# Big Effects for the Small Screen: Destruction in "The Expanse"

on Mars? How often do you get to do that? Which is really, really fun to do. I was very excited because this is stuff that we love doing. It ended up looking pretty cool. We were very proud of that one. Just making sure that we're giving that all the thought we can to kind of deliver the best performance.
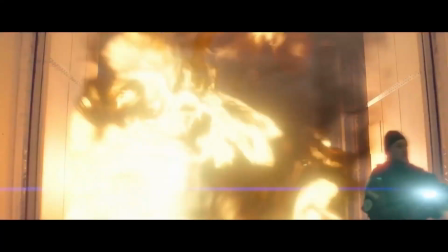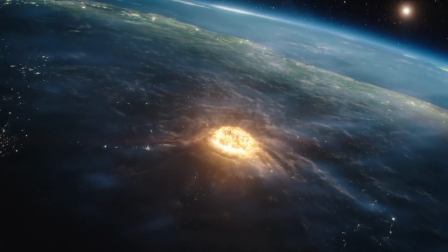Hello, and welcome to our panel on big effects for the small screen featuring destruction effects in the Amazon Prime series, The Expanse. My name is Kelly Singh, and I am the moderator for today's discussion. First and foremost, thank you to SparkFX for hosting today's panel. We can't wait to travel back in time through 5 explosive seasons of such an incredible show, and especially one that is so near and dear to us. Joining me today, I have the awesome crew from SpinVFX who brought the story to life and then, of course, blew it all up. They are Visual Effects Supervisor Paul de Oliveira, Visual Effects Supervisor Kyle Menzies, Creative Director Bert Poole, CG Supervisor Masa Gorban-Karimi, CG Supervisor Mark Krentz, and FX Supervisor Tim Sibley. Hi, guys. Now, obviously, with 5 seasons behind us, there is so much to talk about. So we're going to pick a few of our favorite shots from every season, starting, of course, with the first one.
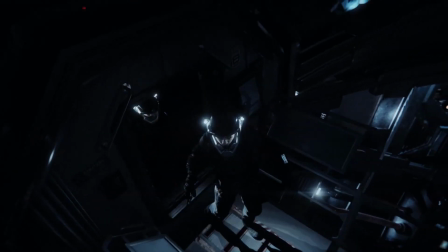[1:55]
The thing that stands out in season 1 is the sense of mounting dread that really sets the tone for the series in an important way.
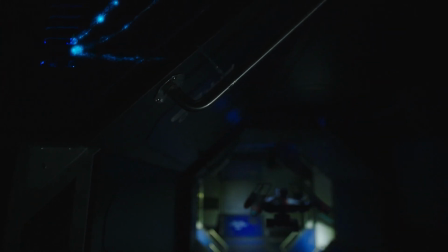[2:02]
And the stylistic choices in the effects really confirm that unsettling feeling.
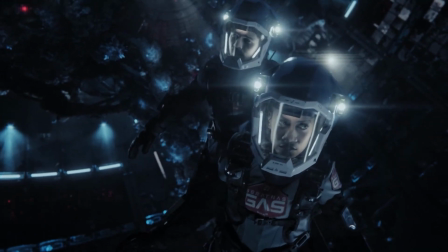[2:06]
Taking a look at one of our freakier shots from that time, Tim, how did you approach designing the creepy,
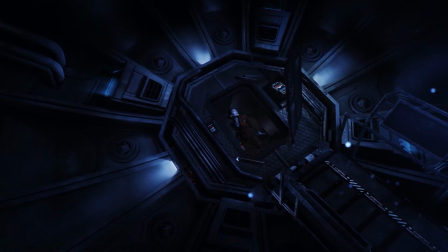[2:12]
undulating look of that red matter and the tentacles in a way that really helped to match the theme of the episode? So we had looked at all sorts of reference for fractals and coral structures and slime mold and you name it. Like it was, we kind of wore out Google looking for cool material, but eventually we kind of settled on the look and some concepts.
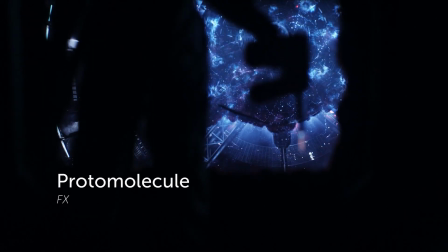[2:33]
And then in terms of bringing it to life, we wanted to make sure that it felt organic but organized.
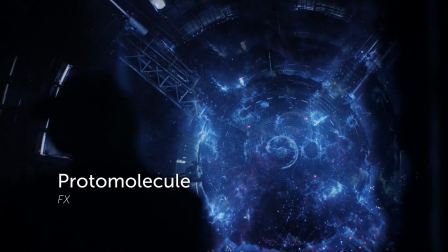[2:38]
Like we couldn't push too far in either direction.
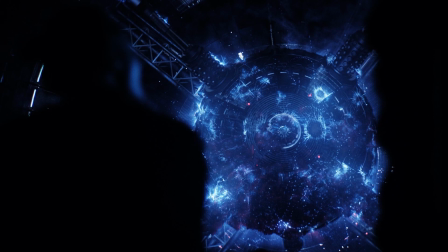[2:41]
Like it had to feel like there was logic behind it, but at the same time we wanted it to be scary and feel like it was really growing and threatening the ship.
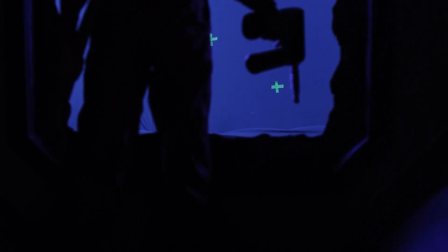[2:49]
So for me, when we took it on an effects,
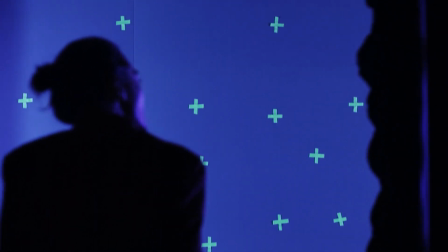[2:52]
it started out as a sculpted VDB volume that grew directly off of our engine room asset.
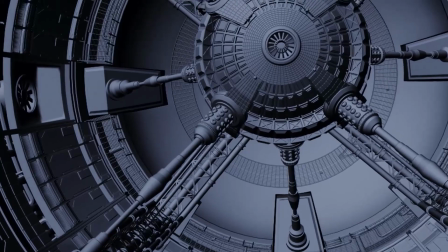[2:58]
We meshed it, we created all sorts of masks and noise patterns that brought it to life.
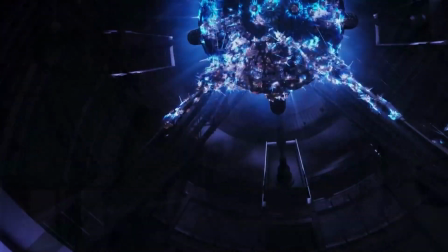[3:04]
There were some areas of it that were kind of blooming dynamically.
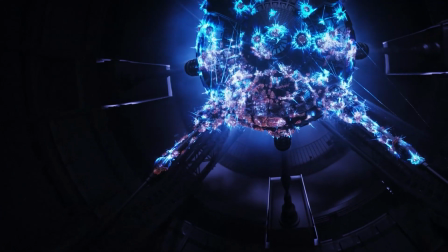[3:07]
We integrated our blue bioluminescence look, which in that sequence is really the kind of the coolest part of it,
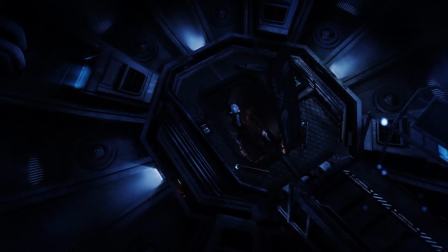[3:13]
just because it's a really dimly lit sequence, but there's all these little interactive lights that are flashing all over the place.
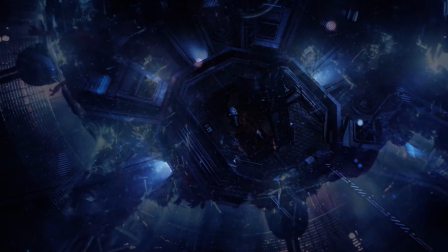[3:19]
Part of that was also the little fireflies that we have erupting procedurally from little parts of the surface,
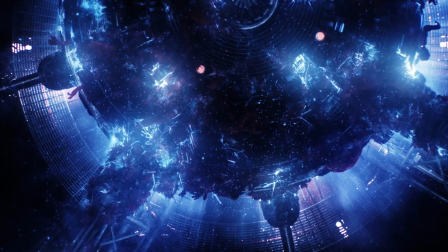[3:25]
which I think really kind of tied it together.
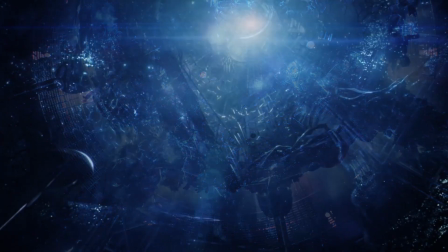[3:28]
The shallow depth of field in some of the shots made those look really, really pretty with some of the bokeh artifacts and all the nice little touches that Comp threw in.
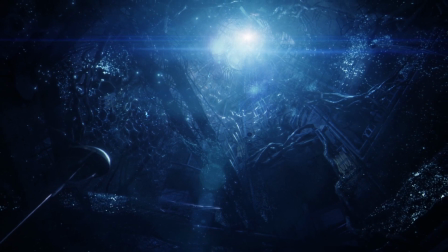[3:36]
And one thing that if you look through all of those shots, it's harder to see in some of the wide shots, but in our close-up,
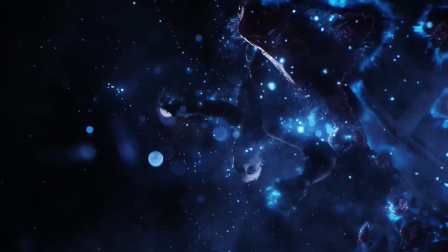[3:42]
you see the character struggling to get out of there. That stuff was fun because we wanted to tell the story that this thing had taken over the crew
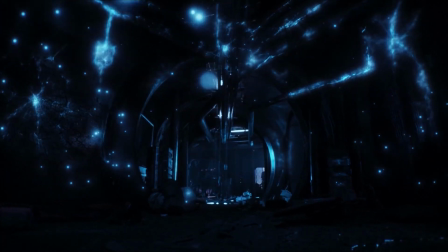[3:49]
and they were embedded in this, or they were being recreated by the proto-matter.
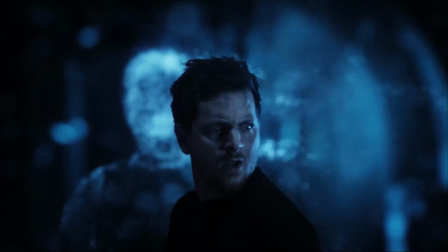[3:53]
So in that close-up in particular, we had animation do just a beautiful pass of this crew member struggling.
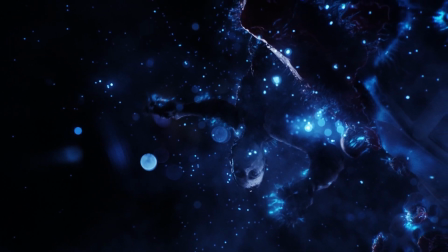[4:00]
And then I kind of absorbed that into the overall volume, meshed it all together, added these little tendrils and things poking out of it.
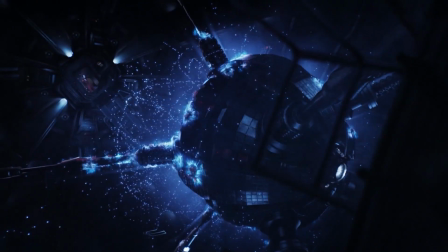[4:07]
And the end result was pretty creepy.
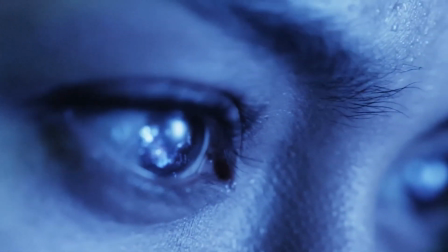[4:10]
Well, as Tim explained, majority of the work was done in effects department in Houdini with creating all these volumes and all these amazing shapes and organic
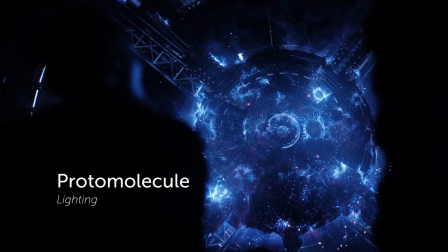[4:23]
veins and tendrils and fireflies and all of those they brought in to Katana.
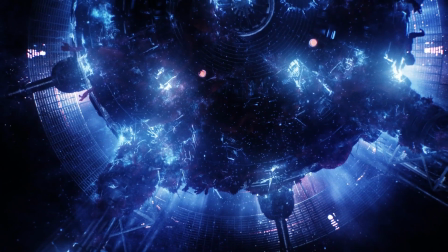[4:31]
And in Katana, all those things needed to be lit to match to the environment that those character and all those protomolecule objects are.
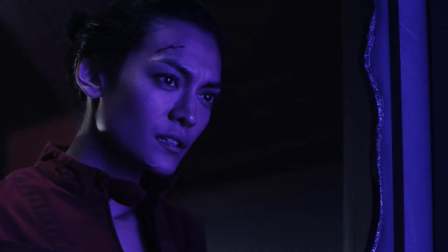[4:40]
Yet still have all those glowing components of the protomolecule.
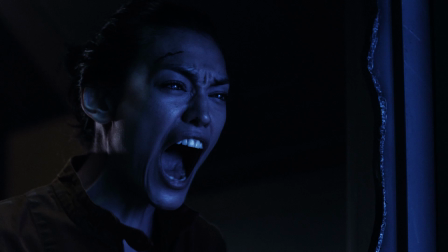[4:46]
And all of those glowing components actually came from Tim's department.
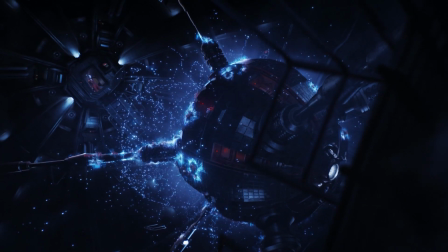[4:51]
They rendered a lot of different RGB mats, variation of the mats, 4 different components of the character,
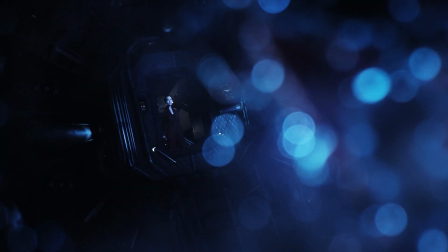[5:00]
the tendrils, the fireflies, and then all of those in combination with the renders that lighting department did,
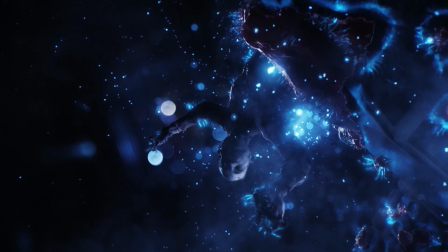[5:07]
they all went into Nuke, our compositing tool, and then they could use all of those individual mats to kind of glow and enhance the look of the protomolecule, all that beautiful blue glow and all of that on top of what was actually rendered out of lighting.
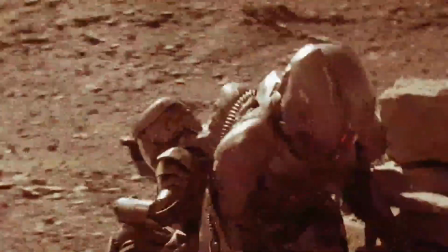[5:24]
Season 2 featured a lot of cool destruction work, but one of the major moments in the season was the Mars battle test sequence.
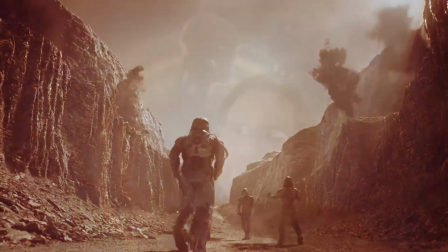[5:31]
Kyle, I'm wondering if you could give us an overview of that sequence and what it took to create it. Great way to start this second season.
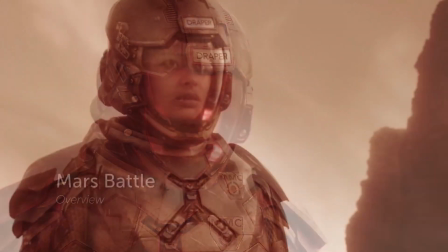[5:40]
We were introducing a new character, Bobby Draper, who's one of the main characters in the novels, and she's a Martian.
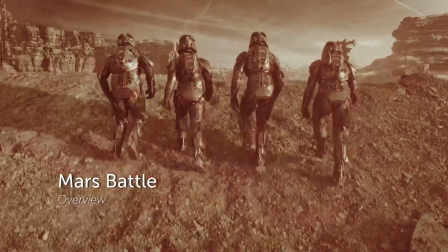[5:48]
Humanity has branched off, and there's a group of humans that have colonized Mars and are terraforming it.
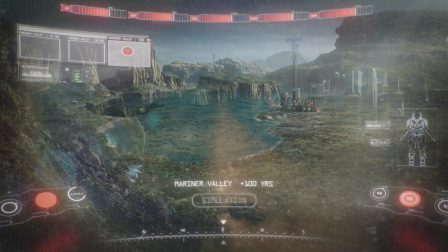[5:56]
So we had two kind of major components to it. One was Bobby Draper's battle armor.
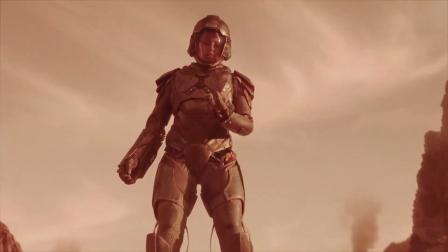[6:02]
It was basically an Iron Man suit. It was actually built by the same company who created the Iron Man suit. And so there was a practical version of the suit, and we had to create the digital version for wide shots and some of the more heavier action shots.
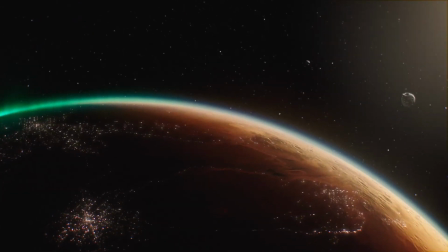[6:18]
And then the second part was just fleshing out the world, what Mars looked like. So we had a lot of research on Mars,
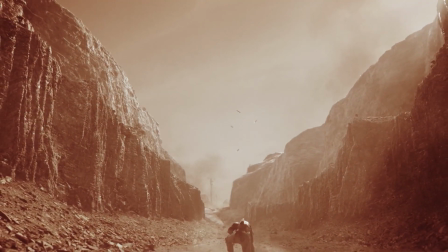[6:25]
and I think that was at the time not too far after some really great imagery was coming back from one of the probes from NASA.
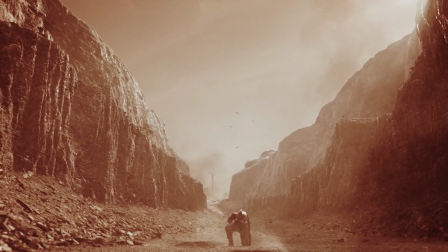[6:33]
So we did a lot of looking at those images.
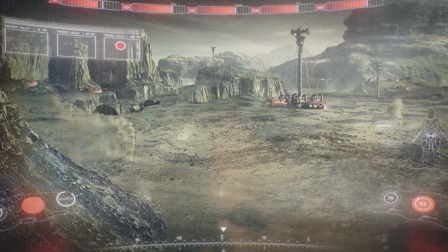[6:36]
The process of terraforming the planet was well underway, so we had to create these large terraforming towers.
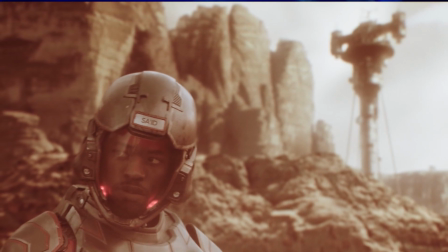[6:43]
The visual effects were mostly done through digital matte painting and some projection work.
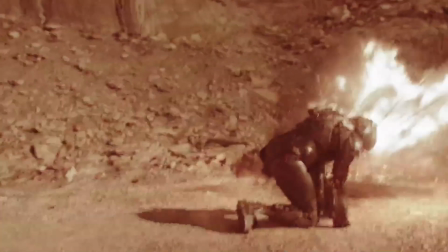[6:48]
And of course, Tim's department did a lot of great effects, explosions and destruction work in that sequence. We wanted to make sure that it felt not kind of like a sci-fi explosion, but like something that could have been an on-set pyrotechnic.
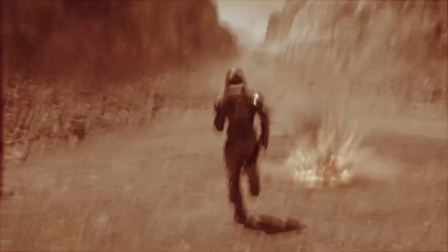[7:03]
We wanted it to feel, grounded and scary and dangerous and all those good things.
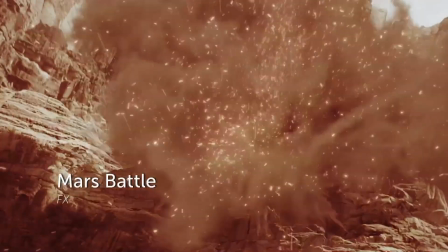[7:08]
So we went with less of kind of the Hollywood fireball look and more of kind of a
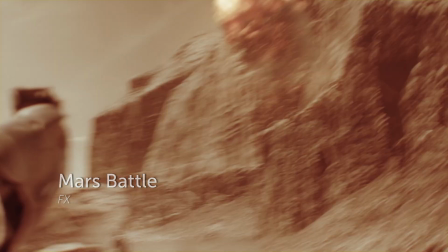[7:13]
dirty look with little sparks going everywhere and little bits of rocks that were contaminating the frame,
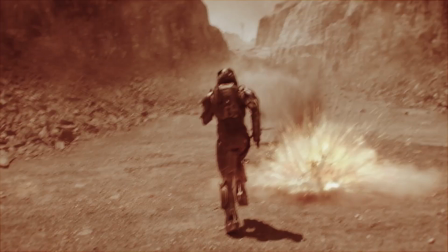[7:19]
just to try to make it feel kind of as visceral as we could.
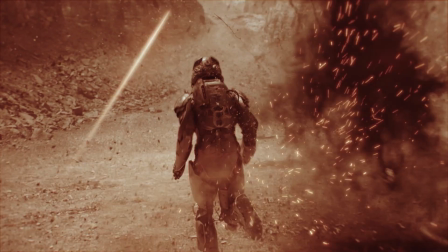[7:21]
So we got match moves from animation for some of those because we actually were placing these things so close that they could never have done it on set.
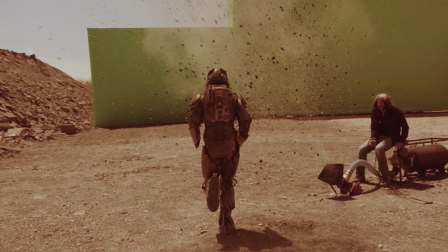[7:30]
It was right beside the actors in some of these cases, and I think part of that was to show off the
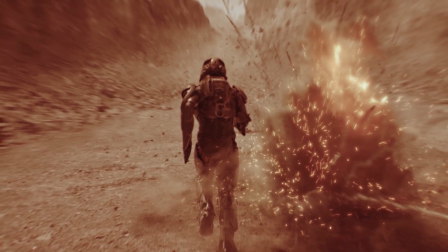[7:37]
special Martian suits that they were wearing, which was protecting them from these things. And in terms of actually executing them, we did all of the work in Houdini.
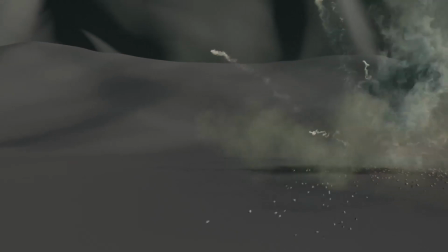[7:45]
So for most of those, we would start off with kind of a parent sim of a particle system that would have the general direction for where these things were going. That would emit a high resolution point cloud for dust and then some extra points for instancing rock debris.
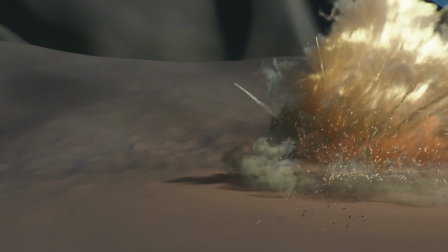[7:59]
We'd use that same element to advect a pyro fire burst that would come out of there at the right moment.
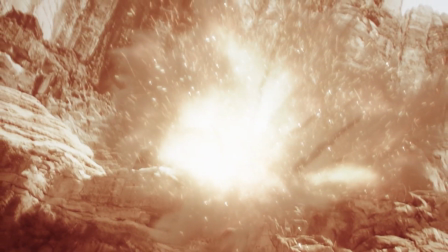[8:07]
And when all of those elements came together in comp, it ended up as a fairly successful effect, hopefully. At the time when this was done, I was at the production, helping.